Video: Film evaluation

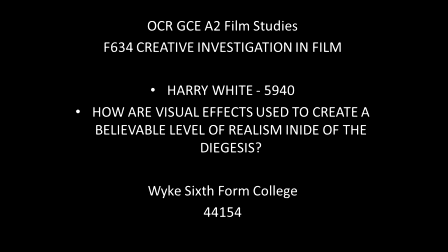0:00 For my advanced portfolio, I set out to explore how visual effects are used to create a believable level of realism inside the diegesis.
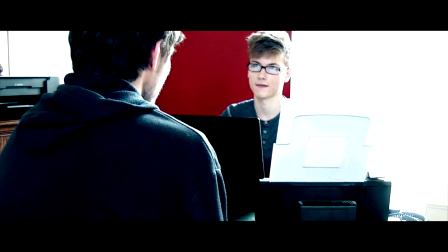0:08 So I set out to create a short film where I could really test my experience with visual effects and push myself to see what I could come up with. And this itself proved to be a massive challenge for me,
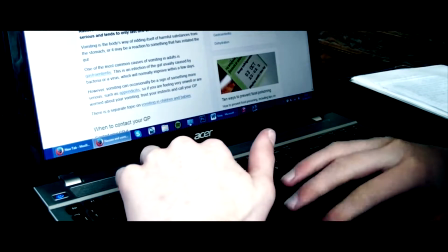0:17 as I would have to take into consideration all aspects of cinematography so I could get these visual effects to look
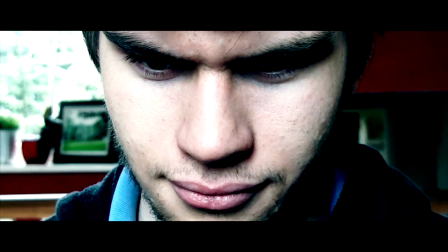0:24 realistic and make the audience believe what they are seeing on the screen. Editing is another micro element that I'll have to focus the most on,
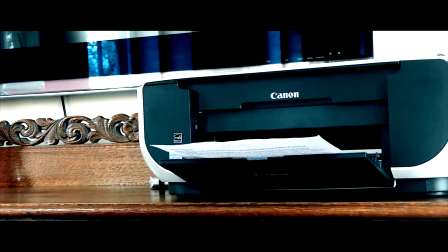0:32 as if I get anything wrong with the visual effects, then the audience aren't going to believe what's happening on the screen,
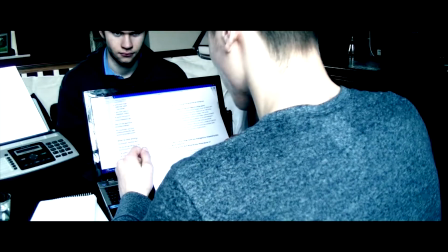0:38 and it'll just reduce the quality of my overall film, which isn't what I want to do. I want to set out to make the best that I could possibly make.
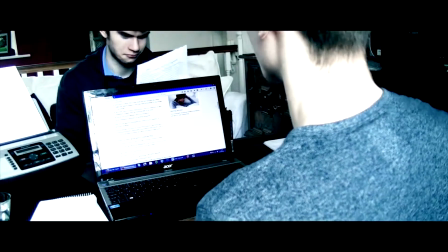0:44 When I was starting to plan my film, I had to think about the genre, because the genre really determines what visual effects that I can use inside of the film.
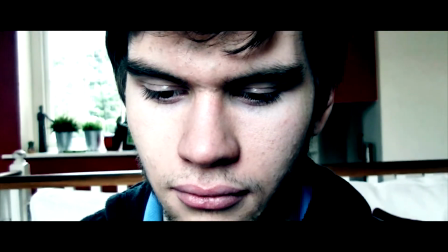0:52 And with my focal films all being sort of superhero monster films, I had to settle with the science fiction because I wanted to incorporate elements of all three of them films into my film,
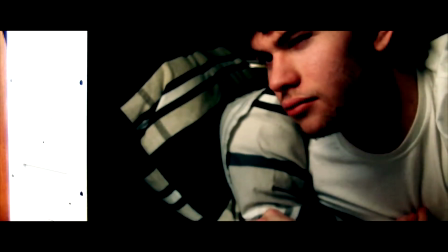1:04 and the only way to do that was to get the same genre as what they are.
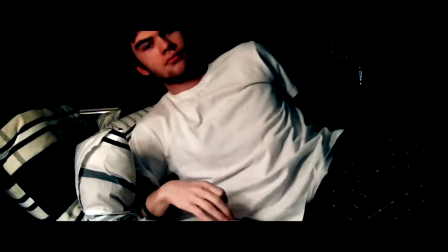1:08 So basically, for my film, it's about a man who questions whether reality itself is real or whether reality is just a dream.
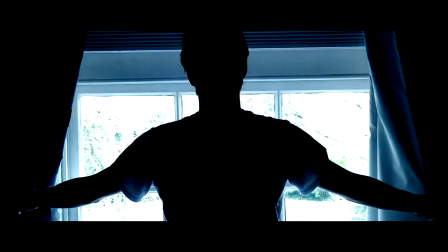1:16 And the way that I'd get all this to work is by using these visual effects to show that the reality he's living in is a dream world,
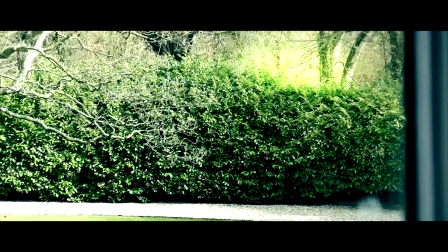1:25 which is hinted inside the film with the dice,
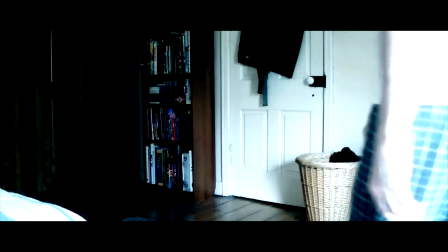1:27 which never stops spinning until the dream comes to an end, which is when it stops spinning and it doesn't follow or stick to the basic laws of physics.
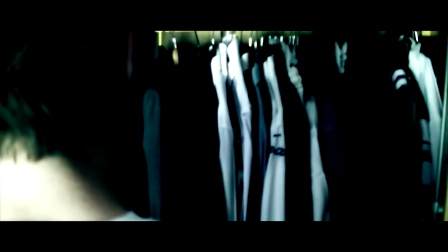1:35 I think picking a story like this has made it far easier to think of the visual effects that could go along with it.
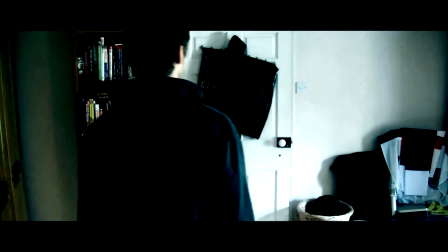1:42 That's because it's a dream world, and in a dream world anything goes, so I had endless possibilities to do whatever I could think of doing.
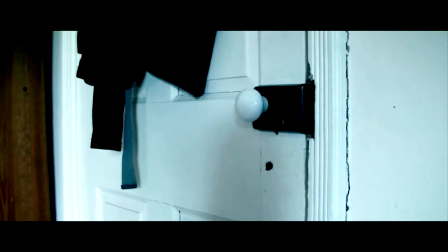1:50 And so I could take aspects of each of my focal films and put them into this one film,
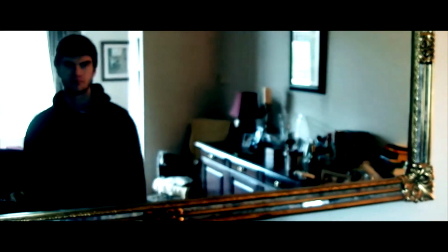1:55 and just look at the style of cinematography, look at the editing techniques, look at the mise-en-scène,
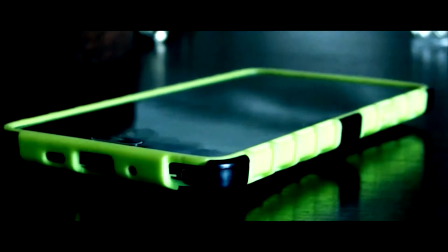2:01 and look at the sound, and then transfer them all into my film,
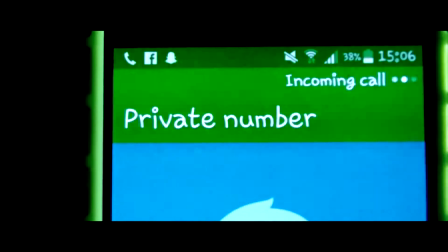2:06 so then I can create something which has visual effects at the centre of it all, and really pulling it all together to make it work as a film.
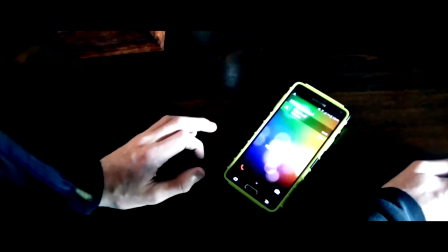2:13 The reason why I chose to make it a short film rather than a sequence is because in the short film you get the whole story,
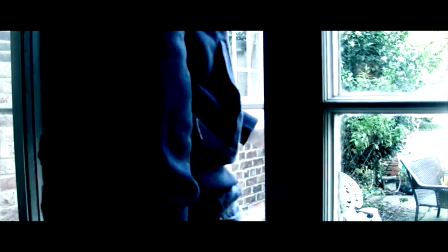2:20 whereas if it was just a sequence it would just focus on one part of the film,
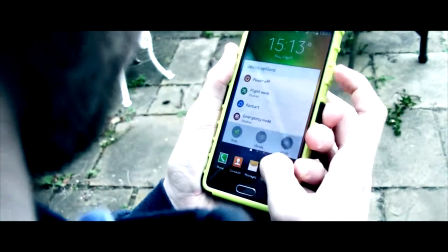2:24 so it would really limit me to the amount of visual effects that I could cram into that 5-minute clip.
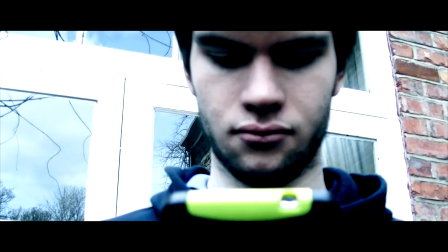2:30 Whereas when it's a short film, I get to tell the whole story,
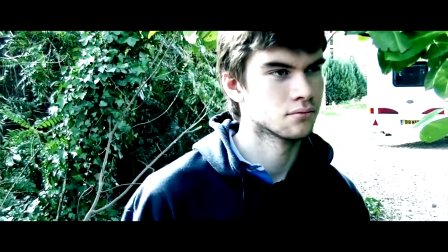2:34 which is better because not many questions are going to get asked if they see the whole story, whereas if they just see the little clip,
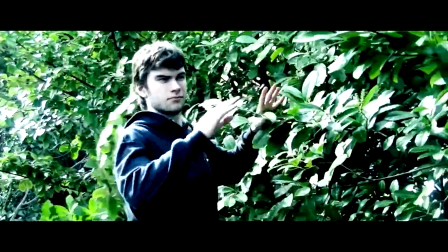2:41 then they're going to get confused about what's going on, and is he dreaming? Why has he got these powers in this world?
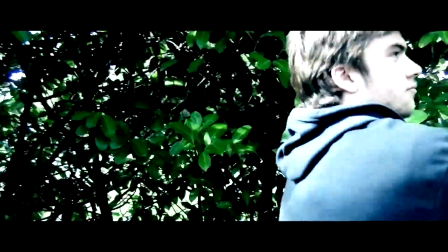2:47 So putting it all together in one 5-minute film has worked very much to my advantage in this respect.
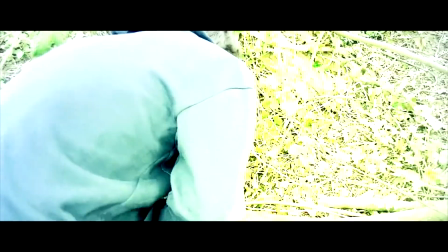2:53 So, how does my film link back to my focal films, as in stylistic features and so on? So what I took from Man of Steel was I took the very first flying shot that you see of Superman,
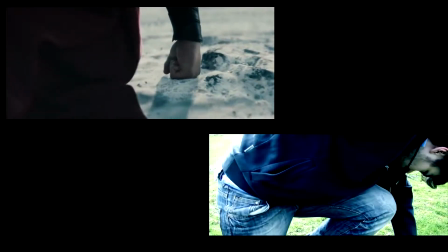3:06 and the reason I took this is because it just looks really good, and it reveals to the audience slowly what's happening,
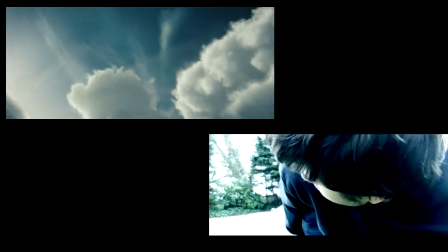3:14 which is what I wanted to accomplish in my film, and it really gives it the feeling that you don't know what's going to happen.
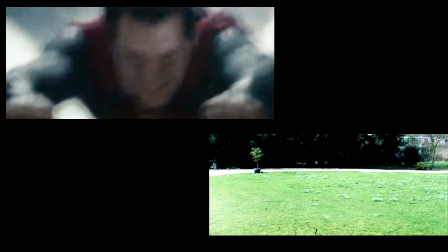3:21 So it's sort of like a heroic moment in the film, and it is one of the key scenes in the film,
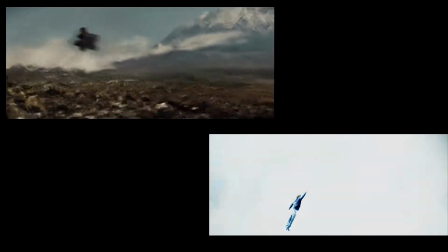3:27 so I wanted to try and recreate that in my film, so it's a key scene in my film as well.
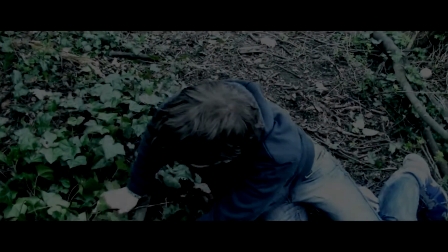3:32 So the way that this is done so effectively is with a number of shots which lead up to the flying shot,
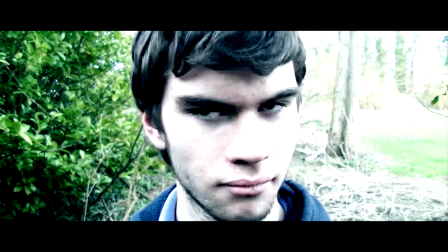3:36 and one of these is where Superman goes down on one knee and then the camera sort of pans around him,
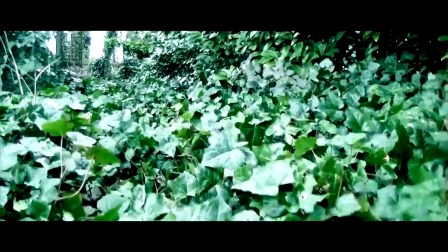3:42 which is what I tried to recreate inside of my film before eventually the main character just blasting off into the sky as you see in the film.
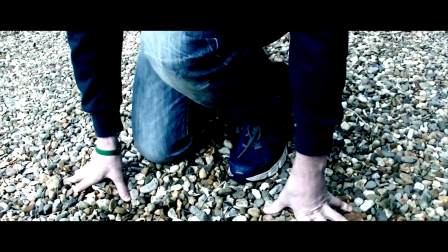3:49 And as I mentioned before, this is done to give the film suspense, so you're all waiting for that one moment where he takes off, can he actually do it, and so on.
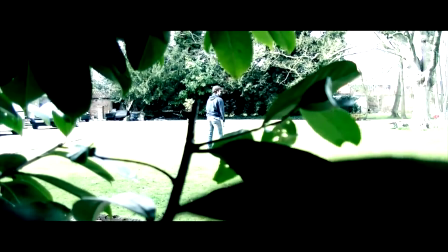3:58 What I decided to take from Oblivion wasn't so much on the visual effects side of things,
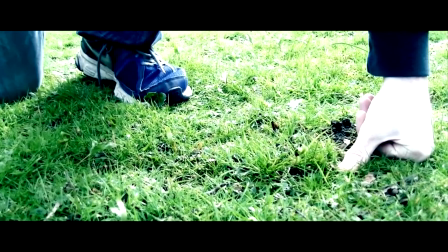4:03 but was on the storyline side of things, the narrative side, where it's a mystery and the mystery slowly gets